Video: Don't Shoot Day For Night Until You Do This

Hey guys,
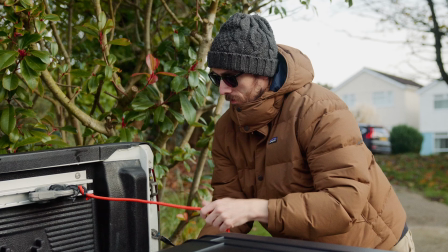(0:07)
today I'm going to introduce one simple tip that will help you obtain better day for night results when filming characters from mid-shots to close-ups. We'll go from this to this. The day for night process is certainly not a new filmmaking concept.
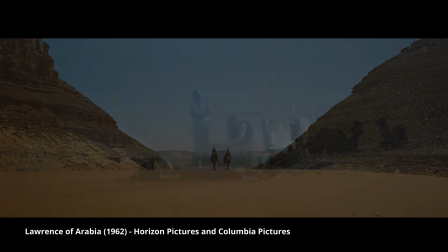(0:22)
It's been around since the golden age of cinema and is still used to this very day.
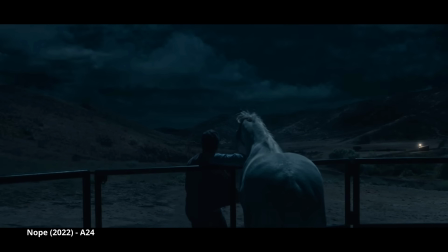(0:27)
Filmmaking at night will provide a variety of challenges and obstacles to overcome, and of course it is very expensive to do so.
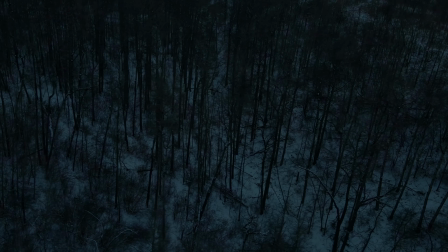(0:35)
Even more so, filming large exteriors at night or in moonlight is next to impossible,
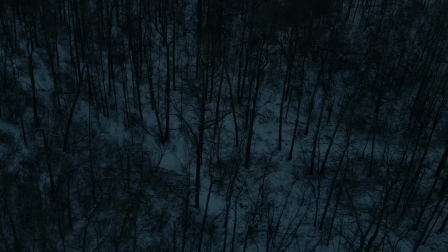(0:41)
as neither film stock or digital sensors have the sensitivity of the human eye.
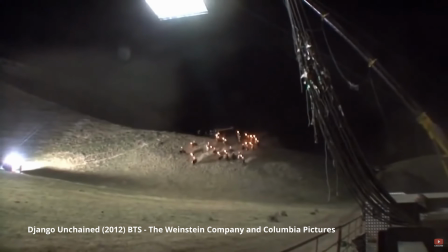(0:46)
As a result, large exterior spaces would need to be vastly illuminated.
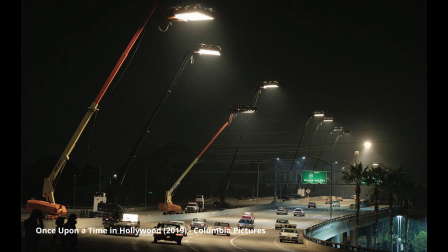(0:51)
As esteemed cinematographer of the Batman and Dune, Greg Fraser says, and ultimately Denis' problem, because I explained the pros and cons,
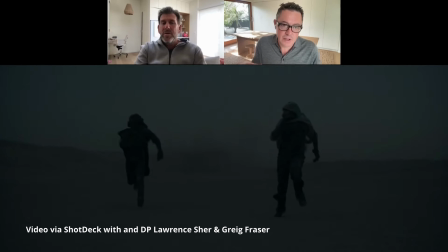(0:59)
is that you can light up a pool of light in the desert, but what happens beyond that? It goes black. Right. So it looks like they're standing under a street light. Therefore, filmmakers often move to the day for night process.
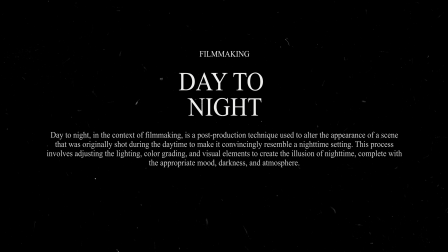(1:12)
This is where you basically film at daytime, under strict conditions of course,
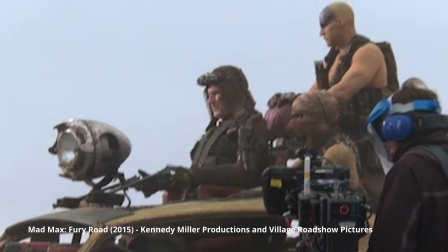(1:17)
such as ensuring there is no harsh sunlight and you are underexposing, and then in post-production you provide the footage with a nighttime grade.
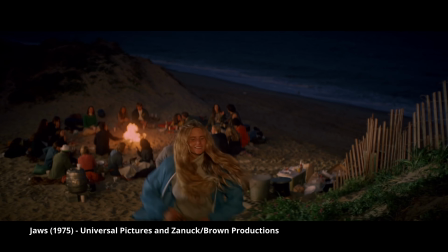(1:25)
The results can certainly be mixed. Some look very convincing, others have to be stylized,
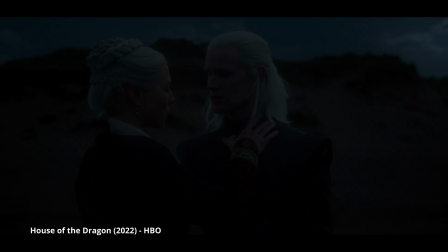(1:32)
and then there are some not well received simply because of how dark the filmmakers have made the footage in post-production.
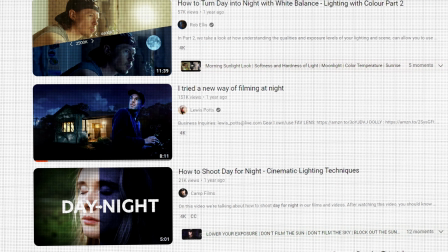(1:39)
For years on YouTube, we have seen tutorial after tutorial on how to grade your footage so that it appears like nighttime.
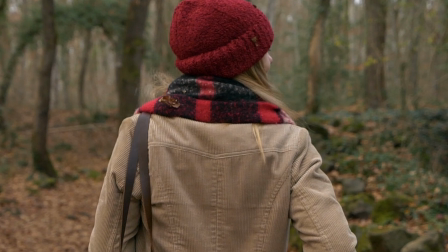(1:47)
And a lot of the time, even when following the basic principles and then also following the grading tutorial to a T,
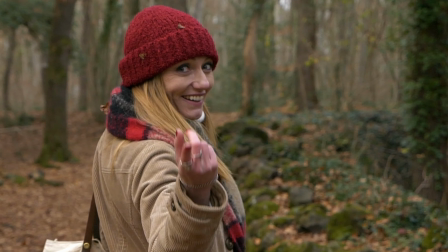(1:54)
the end result can just look off.
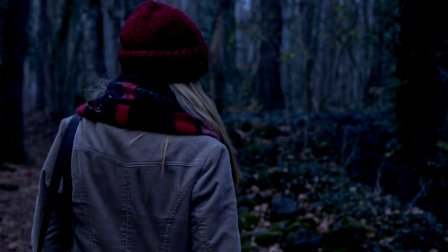(1:56)
It may appear too contrasty, too blue, or perhaps you need to lower the exposure down to the point where you're going to get Game of Thrones type criticism.
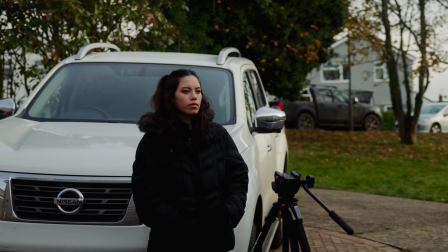(2:05)
For example, here I have my talent in overcast conditions,
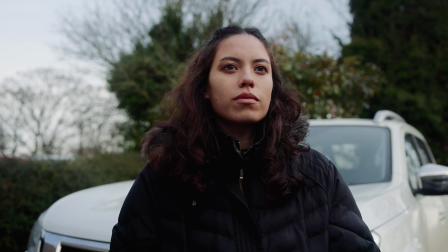(2:09)
which is perfect for day to night, and when I apply my day for night grade, it's just too much.
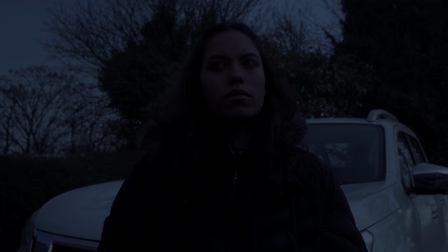(2:15)
The background does look quite convincing, but the subject has been Game of Thronesified. But I have a tip for you, a technique that you can employ in order to obtain better day for night results.
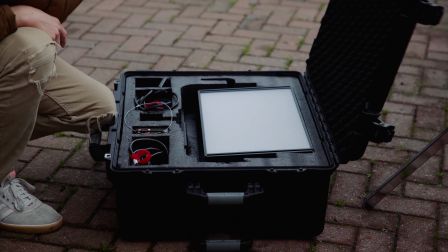(2:28)
And that is to actually use more light. Wait, what?
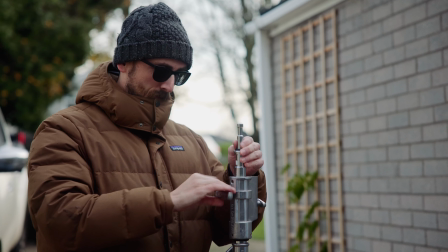(2:33)
Aren't we trying to make this look dark? The answer is yes, but we also need our talent to be viewable on screen,
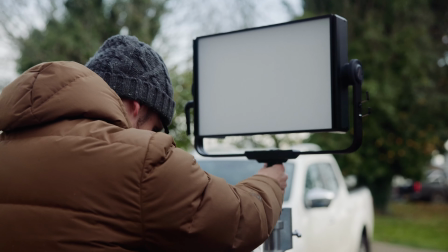(2:40)
or at least provide the talent with a level of contrast on their face so there's visibility.
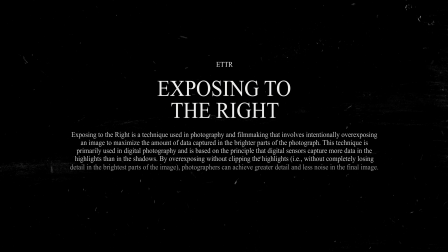(2:46)
Quite like how you expose to the right in order to protect the highlights and then reduce the exposure in post-production.
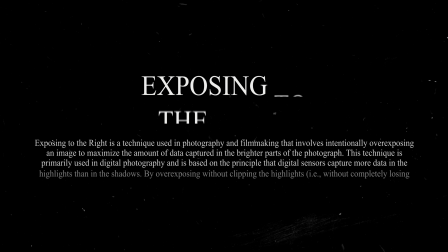(2:53)
We're doing the same practice with light. So when we bring the exposure down, our talent is still visible in a nighttime environment.
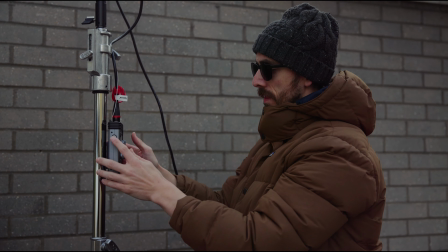(3:02)
To do this, you're going to want to use a soft light. I'm using the Aperture Nova P300, which is naturally soft.
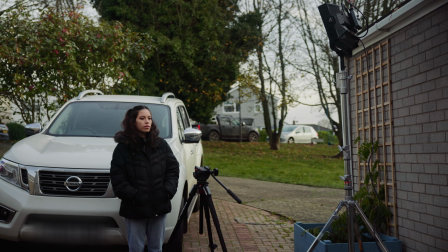(3:08)
And then you're going to want to position it on the side of the face which is receiving the most ambient light.
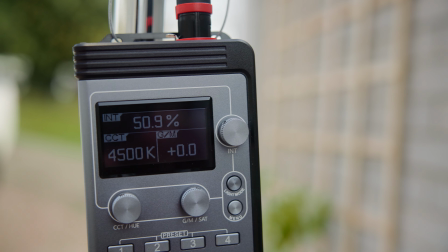(3:13)
This will raise those luminance levels up just a touch more. And you don't want the light to be too overpowering, just enough to make a small impact.
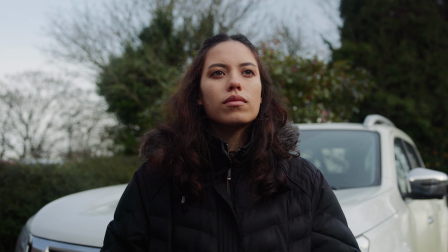(3:22)
Now, when we apply our grade, we have the darkened environment,
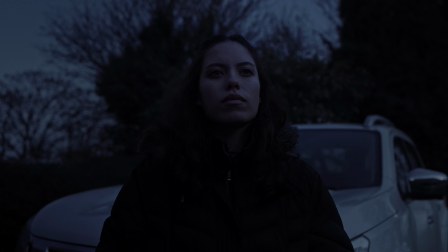(3:26)
but because there's that extra touch of soft light hitting our talent, the face remains more distinguishable in the new environment.
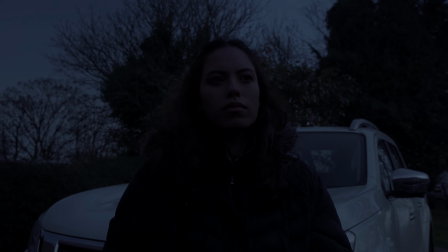(3:34)
And if I revert back to the original clip, we can see a significant difference between the two, even though they're using the exact same grade.
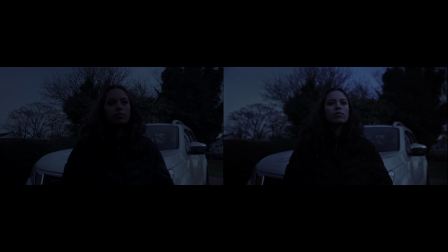(3:43)
Sometimes we actually need to do the opposite of what we're trying to achieve for better visual results. This is movie magic after all.